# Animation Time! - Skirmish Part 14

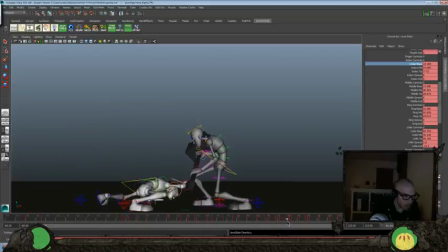Just so you can see that we're re-gripping that a little bit better.
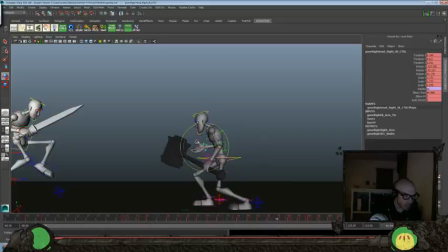And also here, let's try and make this a little bit better of a pose there.
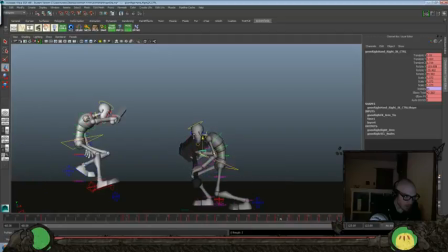And let's go down, over a little bit. Just so we can have a little bit of movement there too.
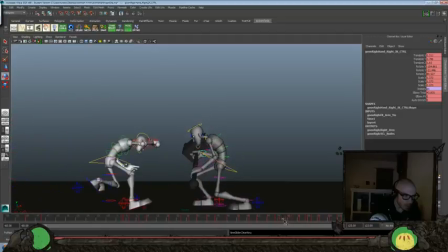So you see we have a little bit of push against it and then recoil from it. So it grips a little better. Okay.
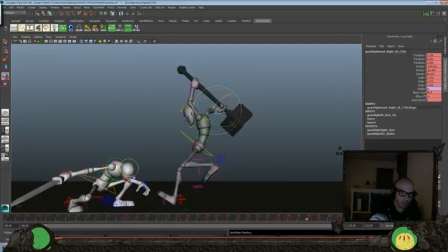Again, we're just kind of watching our posing throughout everything here. I think we could probably have a little bit more elbow twist there.
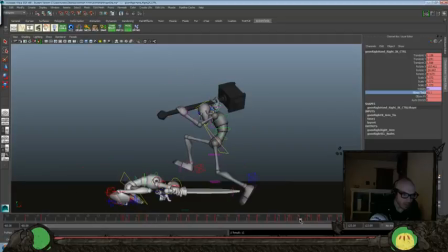That's a little broken there.
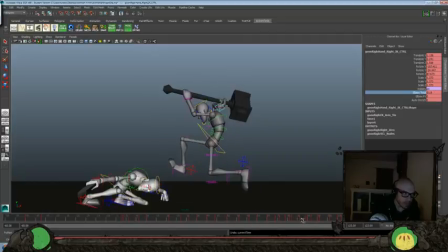we're gonna have some frames that we can't make super polished, but we just want to try and do it where we can.
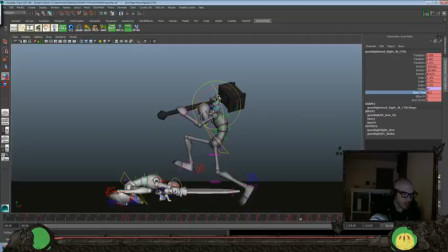Maybe we could push this up a little bit more, and kind of a little bit over like this.
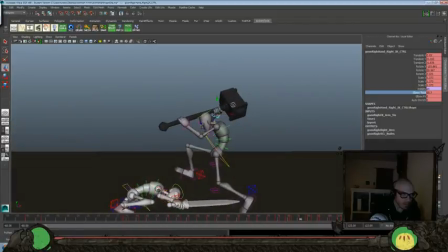I think that would work a little bit better for us. Feel a little more natural.
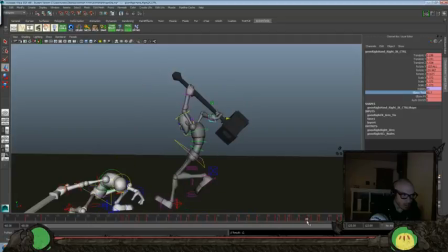Here, a bit of up and over here too.
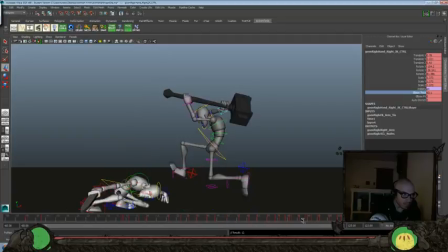And again, just trying to make this feel a little more natural.
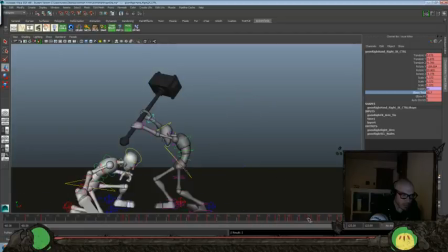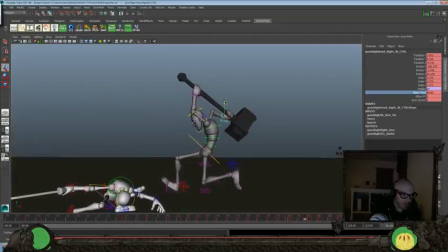To work a little bit better. Doesn't have to be perfect, but just so it feels a little more natural through everything.
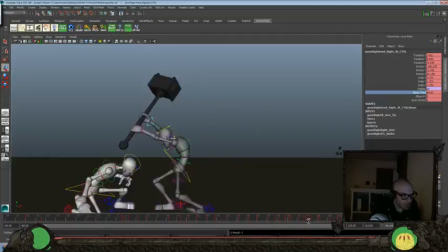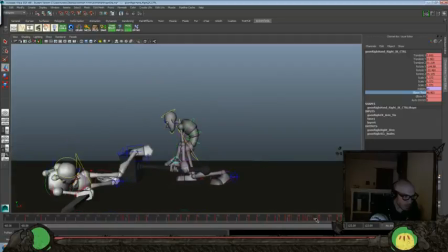Go ahead and do that, but I think right here we need to
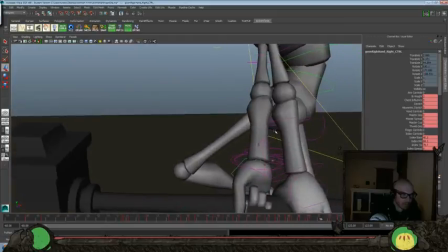extend the fingers out a little bit more because we got that intersection going on through there.
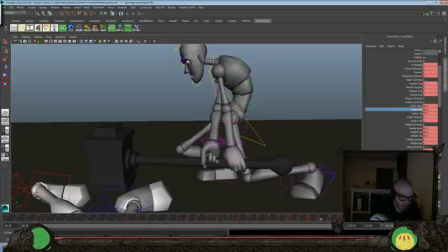So again, we'll just open those up a little bit more. Still want to try and keep a good grip on there, but that we're not going through the prop.
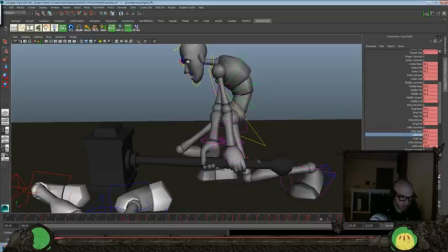Here, and again we want to kind of
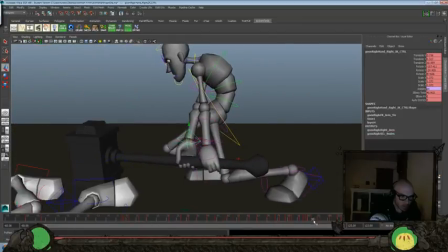go with more of that sort of a pose there.